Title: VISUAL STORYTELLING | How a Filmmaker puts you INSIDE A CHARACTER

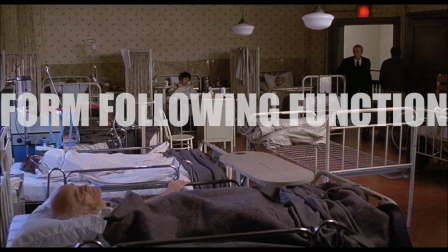250s
He says form following function, meaning the style of the picture should follow the understanding of the story.
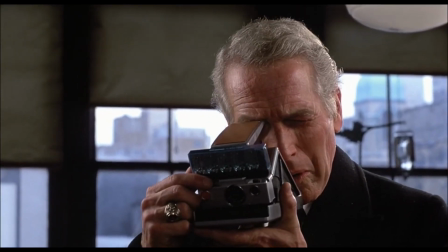257s
The first critical question he suggests is, what is the story about?
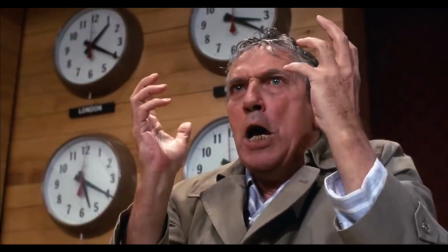261s
This will bring into play the theme and your personal relationship to the material, leading us to question 2, how shall I tell it?
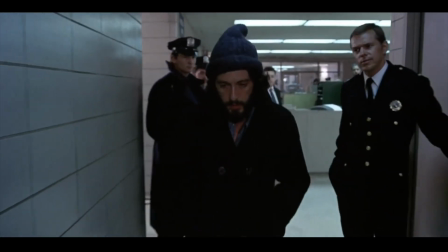270s
These decisions will affect every department, and if honestly made and have an organic connection to the story,
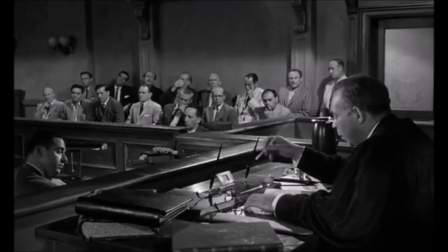276s
then as he puts it, you can truly use style, rather than merely decorating the frame.
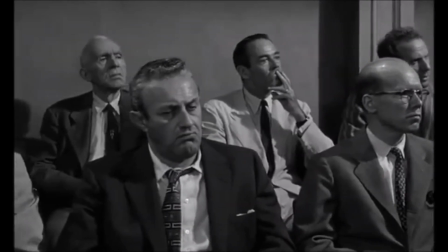282s
So in 12 Angry Men, Lumet decided to turn shooting an entire feature film in one room to his advantage,
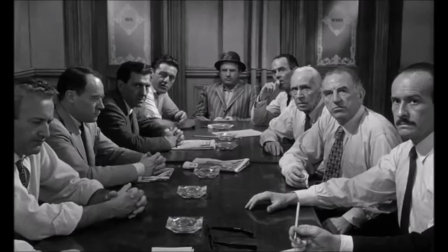289s
as one of the most dramatic elements was the sense of entrapment that the men felt.
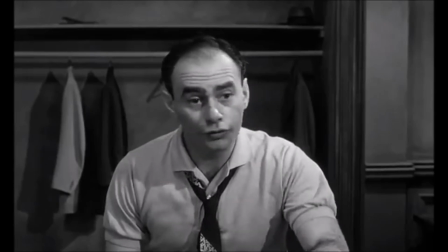294s
The first was over the course of the picture he slowly shifted to longer lenses,
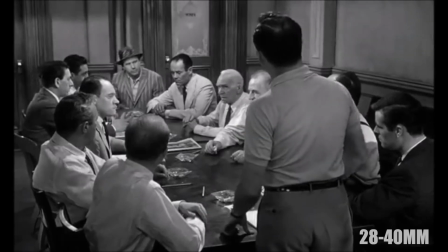299s
starting from the 28 to 40 range and progressing to the 50,
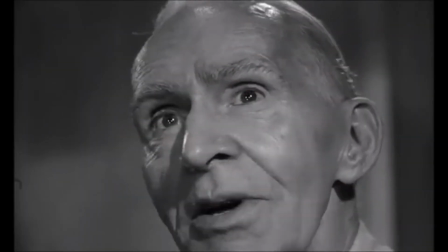303s
75 and 100mm. This would heighten the feeling of claustrophobia and the walls coming in.
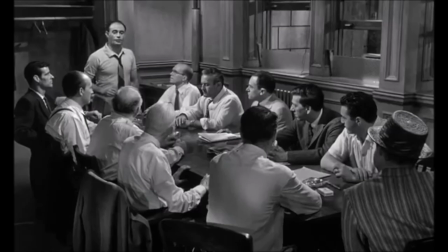310s
The second choice was shooting the first third of the film above eye level, the next at eye level,
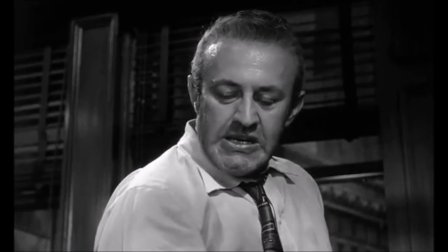317s
and the final third of the film below eye level, allowing the audience by the end to see the ceiling closing in.
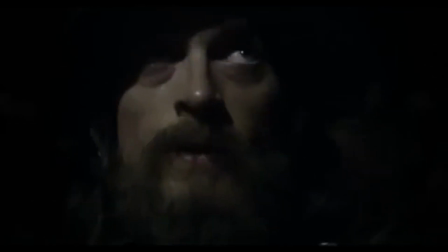323s
Visually representing progression is a great way to show a character's journey.
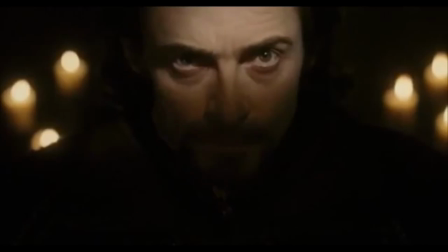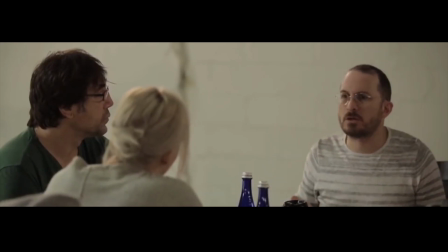333s
This kind of approach allows a filmmaker to become more subjective towards the material and ask them to think creatively about how to represent the story.
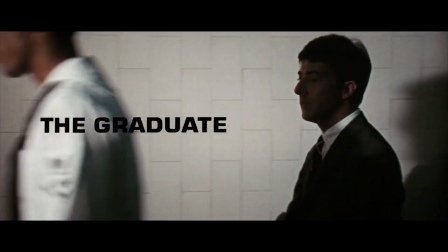342s
Let's look at The Graduate. What is the story about? Alienation, drifting, being cut off from the world.
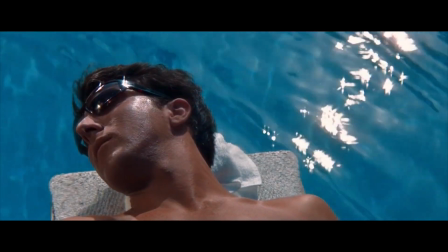349s
And number 2, how does Mike Nichols going to tell it? The director is able to build a very specific visual language in which the film can operate.
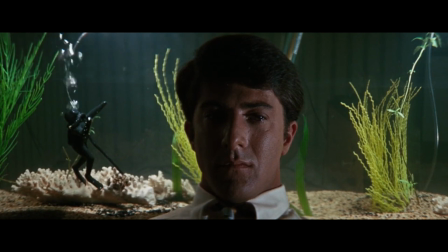358s
You'll notice how this shot literally keeps Benjamin in his own head, cutting him off from the world.
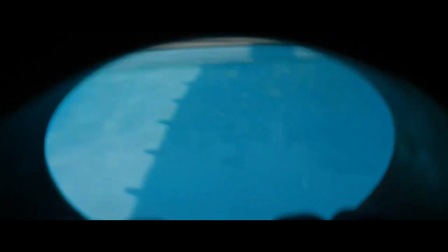364s
The fish tank and water in general in this film being a visual metaphor for his isolation,
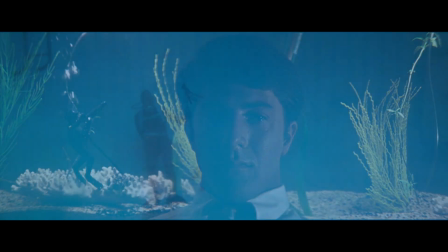369s
and how this shot mirrors this shot, putting the audience deeper into this sense of drifting.
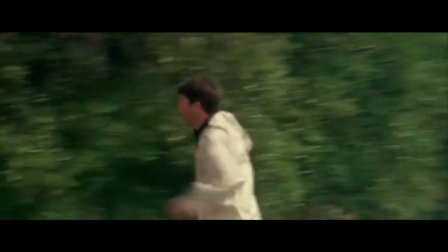375s
And even in the second half of the film, when he becomes more proactive, Nichols uses a long lens for this shot,
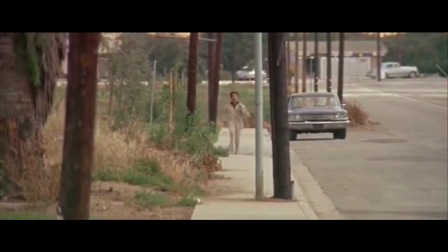381s
so that even though Benjamin's running, visually it doesn't feel like he's getting anywhere. He also uses the distance between characters to convey their relationship,
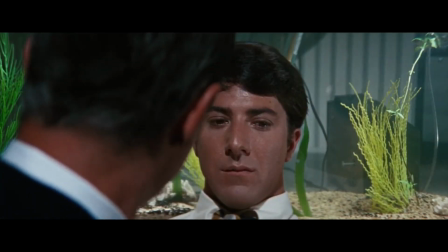389s
whether it's overlapping and overbearing, or distant, or being on different emotional pages.
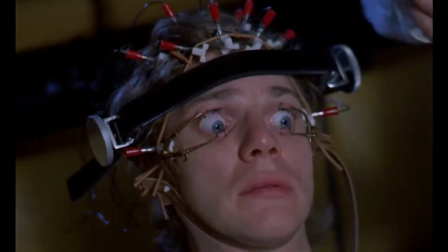396s
The best character studies are the ones that use this imagery to put you inside a character's experience.
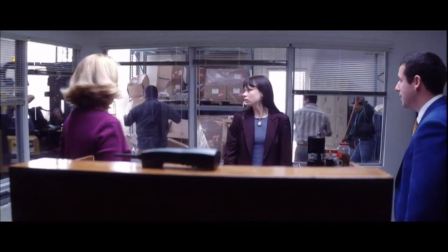403s
I've known people to stop watching Punch Drunk Love halfway through because they were literally anxious from the music and the pace and the awkwardness.
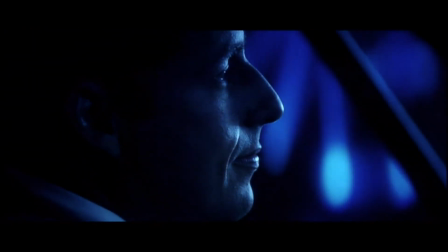410s
It half disappoints me that someone can't finish one of my favorite films,
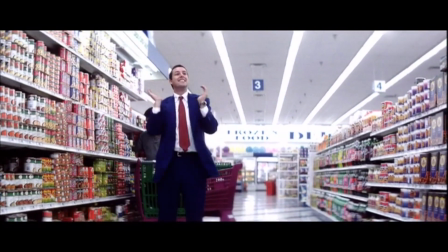414s
but it also makes me smile because how many films have that kind of power to get inside an audience's head and get them so riled up in a character's panic?
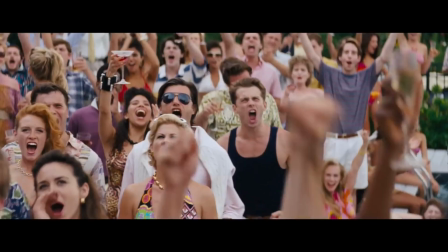422s
Uncut Gems does it with chaos. Wolf of Wall Street does it with excess and length and story and spectacle.
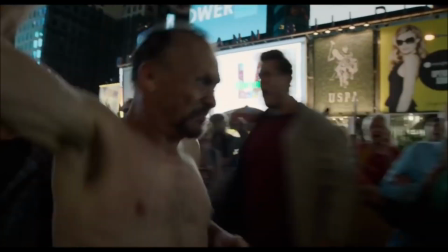429s
And Birdman's visual choice to make the audience endure the relentless single take won't let us catch our breath.
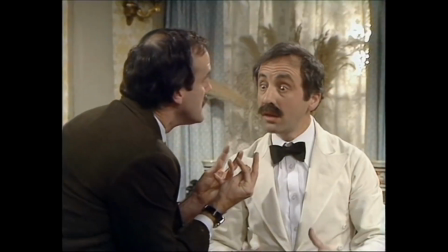435s
John Cleese talked about this in relation to filming Fawlty Towers. He said, "Never cut away during the building of comedy or farce or tension.
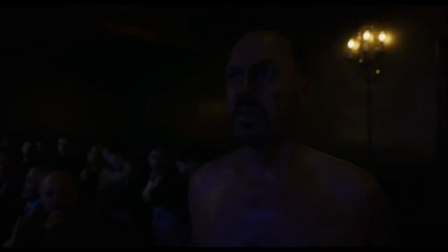443s
Cutting away lets all the air out." And that's Birdman. But what would be the best example of this in film?
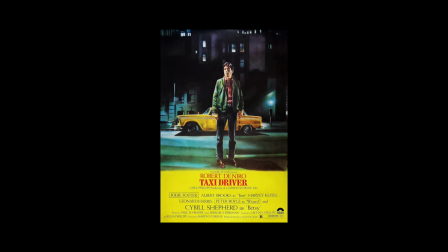449s
One of the things about Taxi Driver that is just so magnificent, as I actually do feel that it
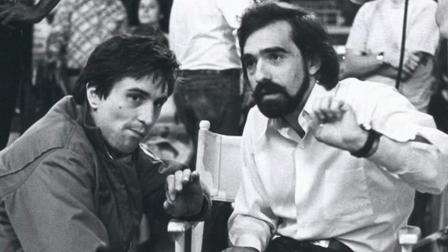457s
may be the greatest first-person character study ever committed to film.
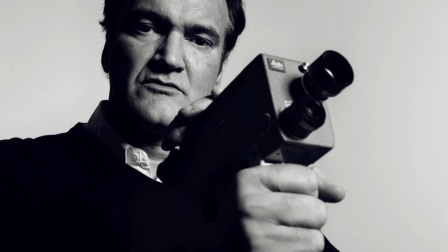464s
I mean, I really actually can't even think of a second or a third or a fourth that can even come into contention with it.
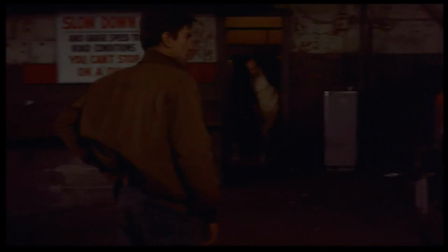472s
What is the story about?
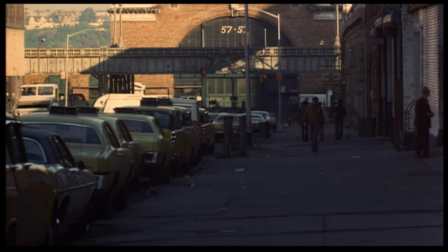475s
Self-destruction, isolation, predetermined versus self-directed fate, and how is Scorsese going to tell it?
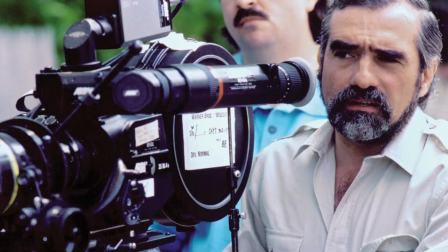482s
Let's break down the opening moments of the film and see Scorsese's visual language in action.
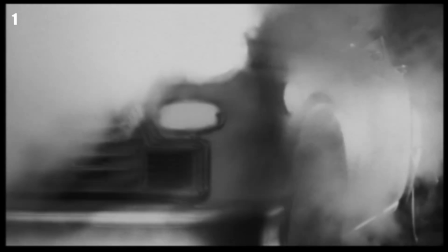487s
Let's make it black and white, and let's take away the music. The imagery of the New York taxi being born out of the steam, or as Scorsese puts it,
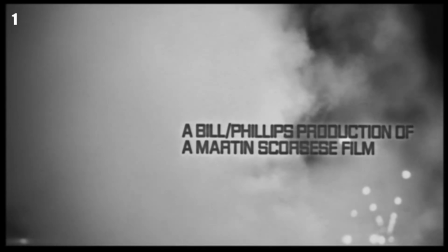495s
coming out of hell, the steam hinting at going into a subjective reality.
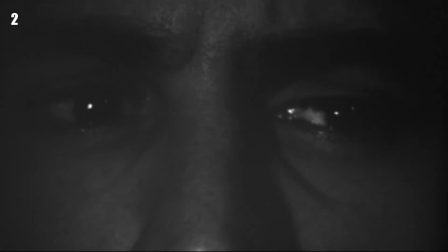500s
Next is our introduction to our main character, but only his eyes, setting the theme as him as an observer.
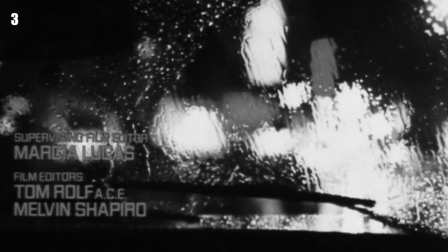507s
Then, the water covering the glass blurs and distorts the reality that he sees, never seeing things the way that they truly are.
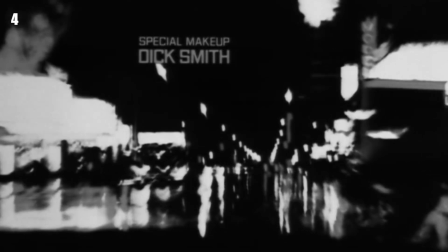515s
A point of view shot of the street, filled with psychological lines, colors, streaks of light,
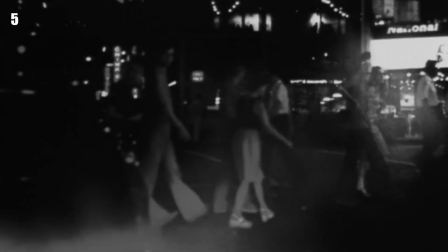521s
another warped view of the city, people populating the streets, reinforcing the motif of steam and blurring the light.
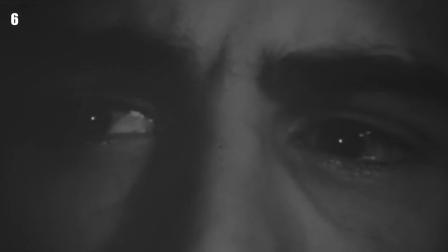528s
Back to his eyes, and after 5 shots we're already in his head.
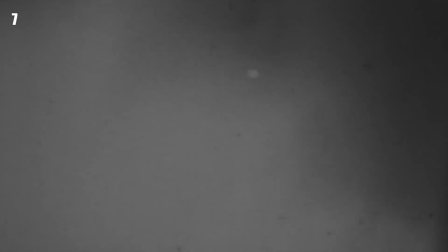532s
This next shot is a transition shot, connecting the steam from the street and fading into the cigarette smoke of the job application scene.
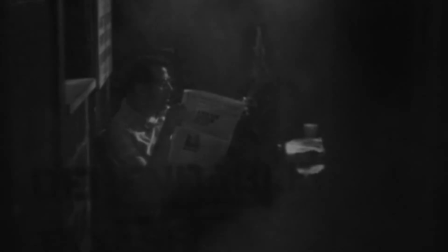539s
Scorsese takes us from our first subjective montage into the first full scene by blurring the lines between Travis's observation and reality.
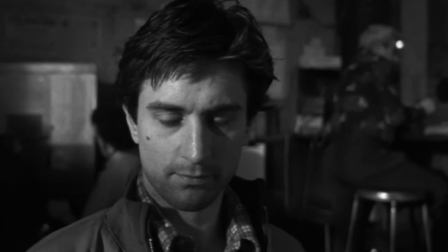548s
This motif is used throughout, and it disorientates the viewer with an uneasy feeling,
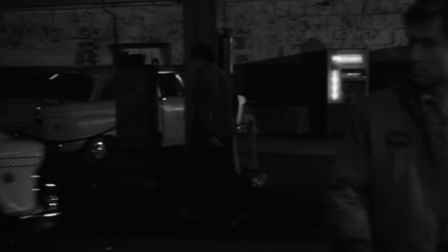553s
and we sink deeper into Travis's trance of the story.
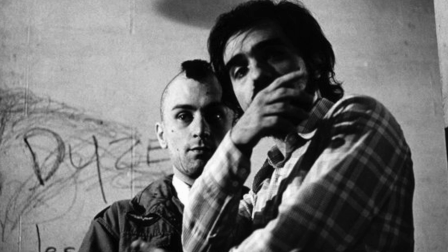558s
The style of subjective storytelling is a reflection of the way Scorsese likes to tell stories. It'd be wonderful if I could shoot a film the way I see things, literally the way I see things as I'm walking around. And I happen to move very quickly. I walk fast and I talk fast, and I see things quickly, I think.
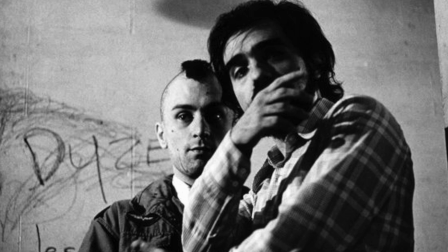574s
And I've tried to formulate it into a style. And it is literally like taking the eye, the heads of the people in the audience and grabbing them by the back of their hair and forcing them to see things by different cuts and camera moves the way I see them,
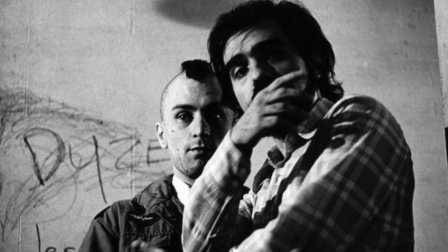591s
or the way I get impressions that I see them. They're really impressions of what I see and movement.
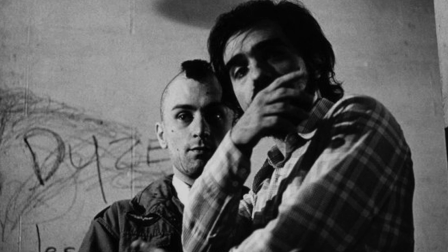596s
I'm really annoyed that I can never really get certain camera moves fast enough.
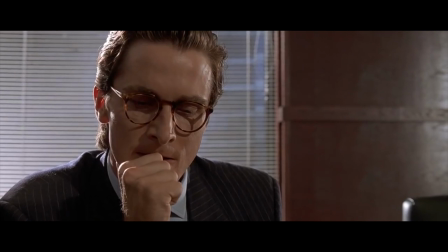602s
So if you're planning a film, start with the story. Allow the style to follow its function.
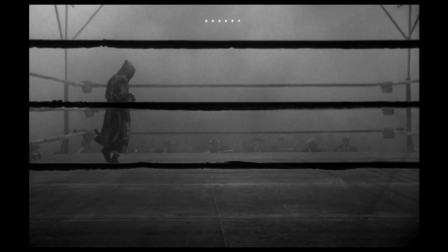607s
Let the character's journey and theme inform the visual choices.
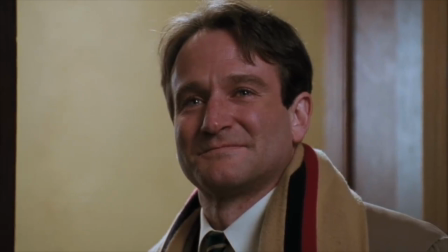611s
Forget the rules, you're only limited by your imagination and creativity of what you can put inside the frame. And never underestimate the power of an image. Hey guys, thanks for watching this video on a topic I've been fascinated with. Let me know in the comments below images from films that burn in your mind, or characters that you feel like you've been on a journey with because of great filmmaking. Be sure to subscribe for new videos on the way, and I want to say a huge thank you to all Patreons, and especially Kiki Annie for joining, and I'll see you in the next one.